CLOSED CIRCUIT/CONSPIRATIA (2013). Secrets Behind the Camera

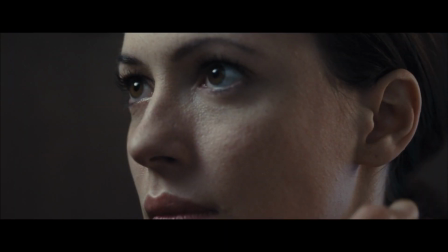This film reminds me of some of the great thrillers from the 70s. There's just no holding back.
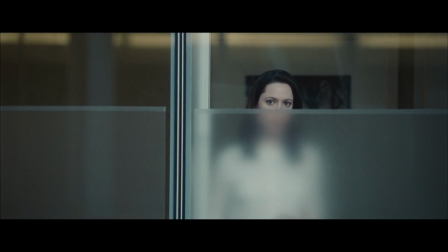It's a world that turns everything around on a dime.
Defense lawyers who ask the wrong sorts of questions, they're expendable.
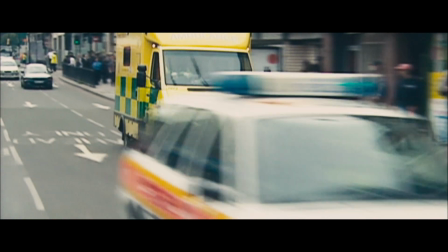Joe Sarkis, a conspiracy thriller.
This is the most high-profile murder case in British history.
It's film that grips you, it's story and with its characters.
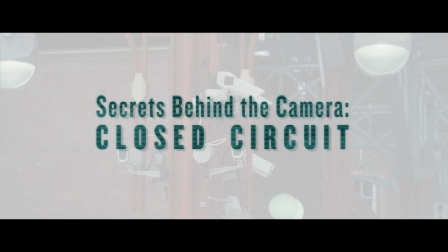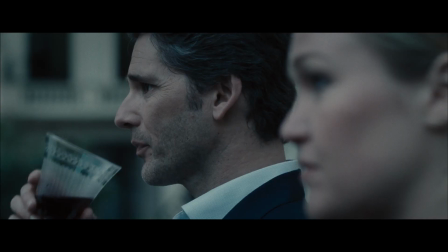My character, Martin Rose, is a real expert in the world of advocacy. Very sure of himself, very competitive, very confident, very smart.
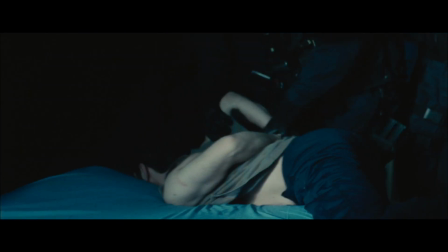Oh, police!
At the beginning of the film, Martin is defending a man accused of terrorism.
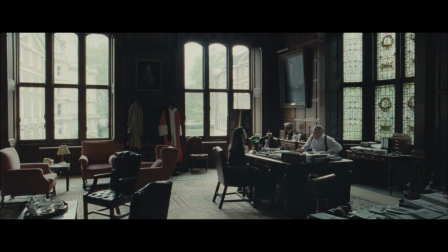Rebecca's character, Claudia, is appointed as the special advocate on my case.
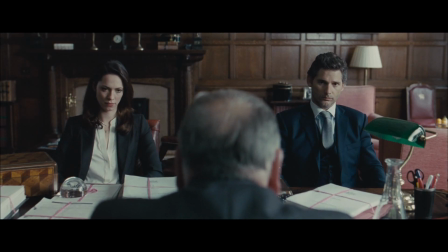Do you know of any reason which would prejudice your ability to carry out this case? No, my lord.
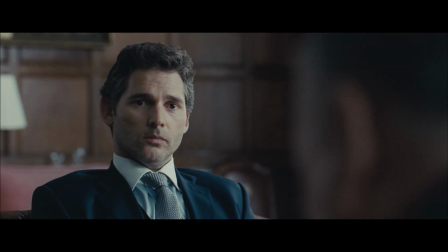No, my lord, I know of no reason. We're simply trying to defend our client.
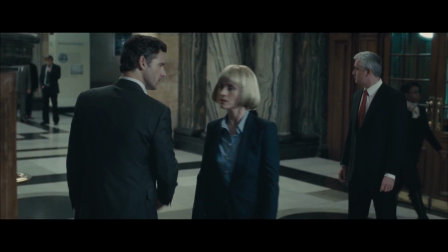Your client is a guilty man.
And the authorities are certain that they have their man.
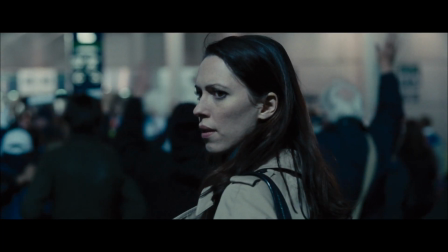And Martin begins to find that all is not very straightforward.
There are powers at play that neither you nor I may even hope to control.
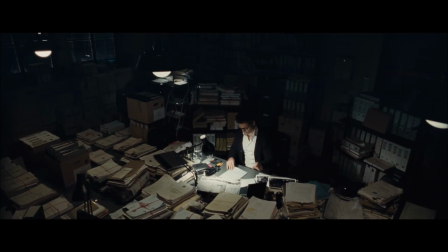He pulls one thread and then that leads to another and gets drawn into a whole web. That unfolds as the piece goes on.
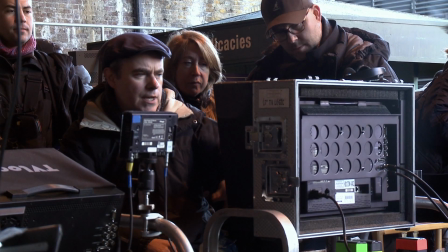With the opening, with the bomb, I wanted to shoot it with 12 screens simultaneously.
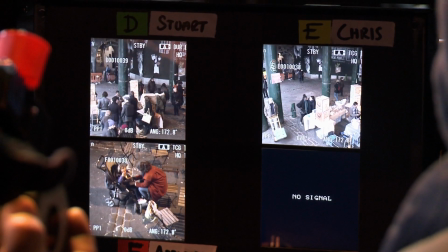And start the film from the point of view of who's behind the camera observing what's going on in the streets.
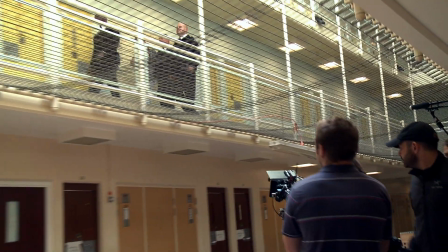And that idea threaded itself through the film wherever we shot. We would often cover the scene from the point of view of a CCTV camera.
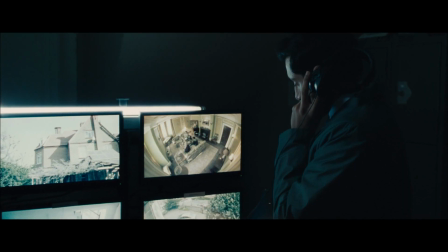And we wound up leaning on that material a lot more because the idea of who's behind the camera became more interesting as we cut the film.
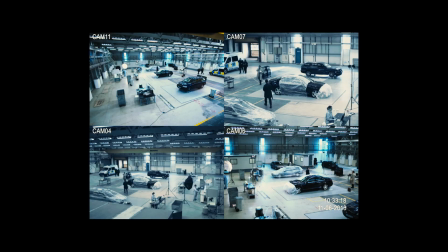There are over half a million closed-circuit cameras in London. I'm sure there are at least half a dozen watching me right now.
The references to CCTV and how much Martin's being watched and how much information
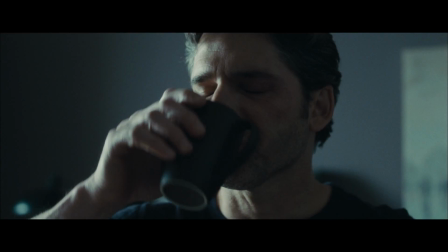is being controlled was so important to the character because it does mess with Martin's head through the progression of the story.
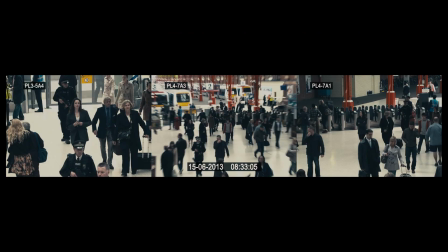We're being managed.
We set about trying to create a world which was recognizably real, but which also had a slightly paranoid edge when you need that to creep into the film.
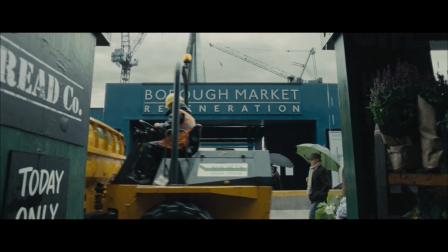And I wanted it to feel recognizably like London. London is as big a player in this film as anything else.
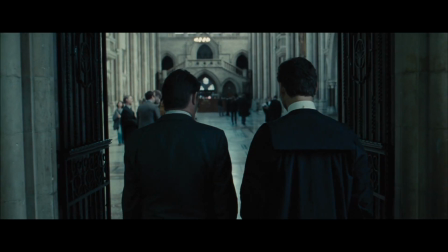It has so many different faces, everything from the wigs and gowns of courtrooms and the corridors of power to the underbelly and the back alleys and the river.
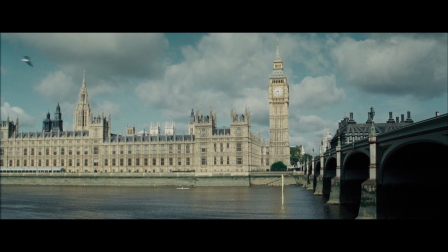It represents all the different faces of London. It's very much about the city and about how exciting and vibrant it can be and also how claustrophobic
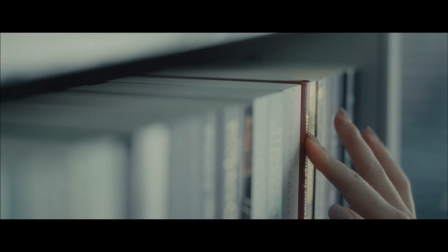and inducive towards states of paranoia and surveillance and all these things that we looked at.
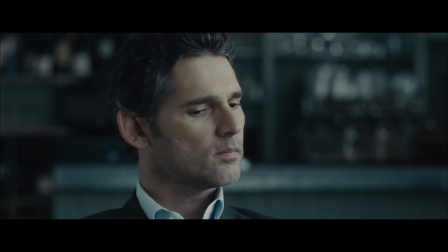You do get a sense of what's at stake. And I think once you realise that, then the game is all.
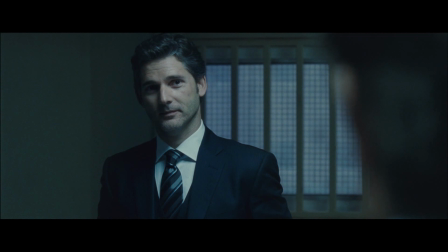MI5 do not kill people on the mainland. What the hell have you got yourself into? Dump your bag, dump everything.
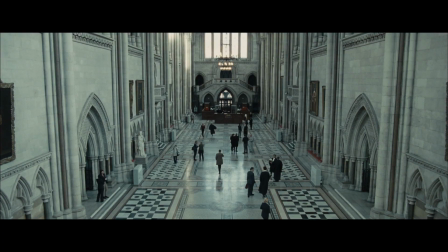Get out of there, now. Prior to the bombing, there was no contact. between MI5 and The Defender.
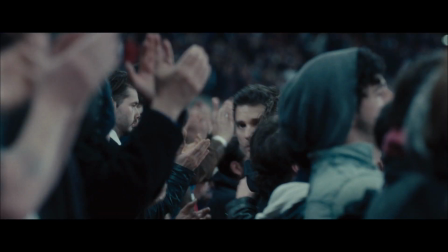This is one of those rare films where the situation that the two main characters are in is slowly revealed and the level of danger is amplified.
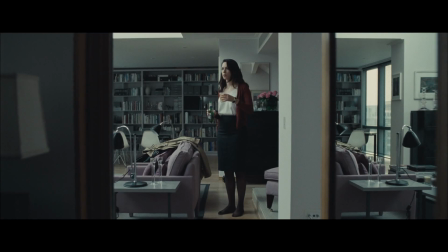I think it's a really grown-up drama. It gets in your head and kind of gets you thinking, hopefully it's the kind of film that people will talk about and discuss the issues in the film and discuss the characters.
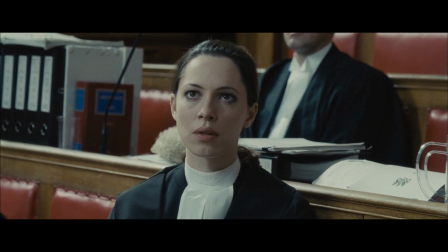An audience can expect a very smart, thrilling, and exciting story,
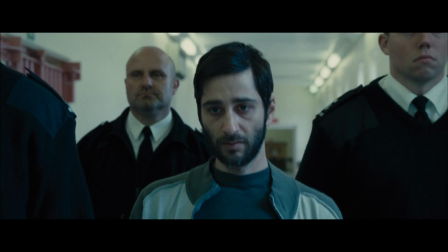emotionally engaging, but at the same time will force one to think about concerns for the time that we live in now.
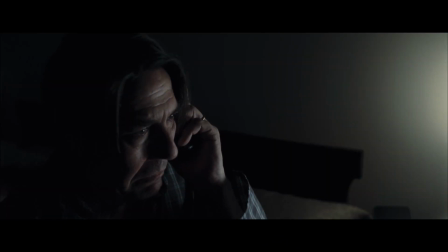Martin, you be careful. It's a bit bloody late for that.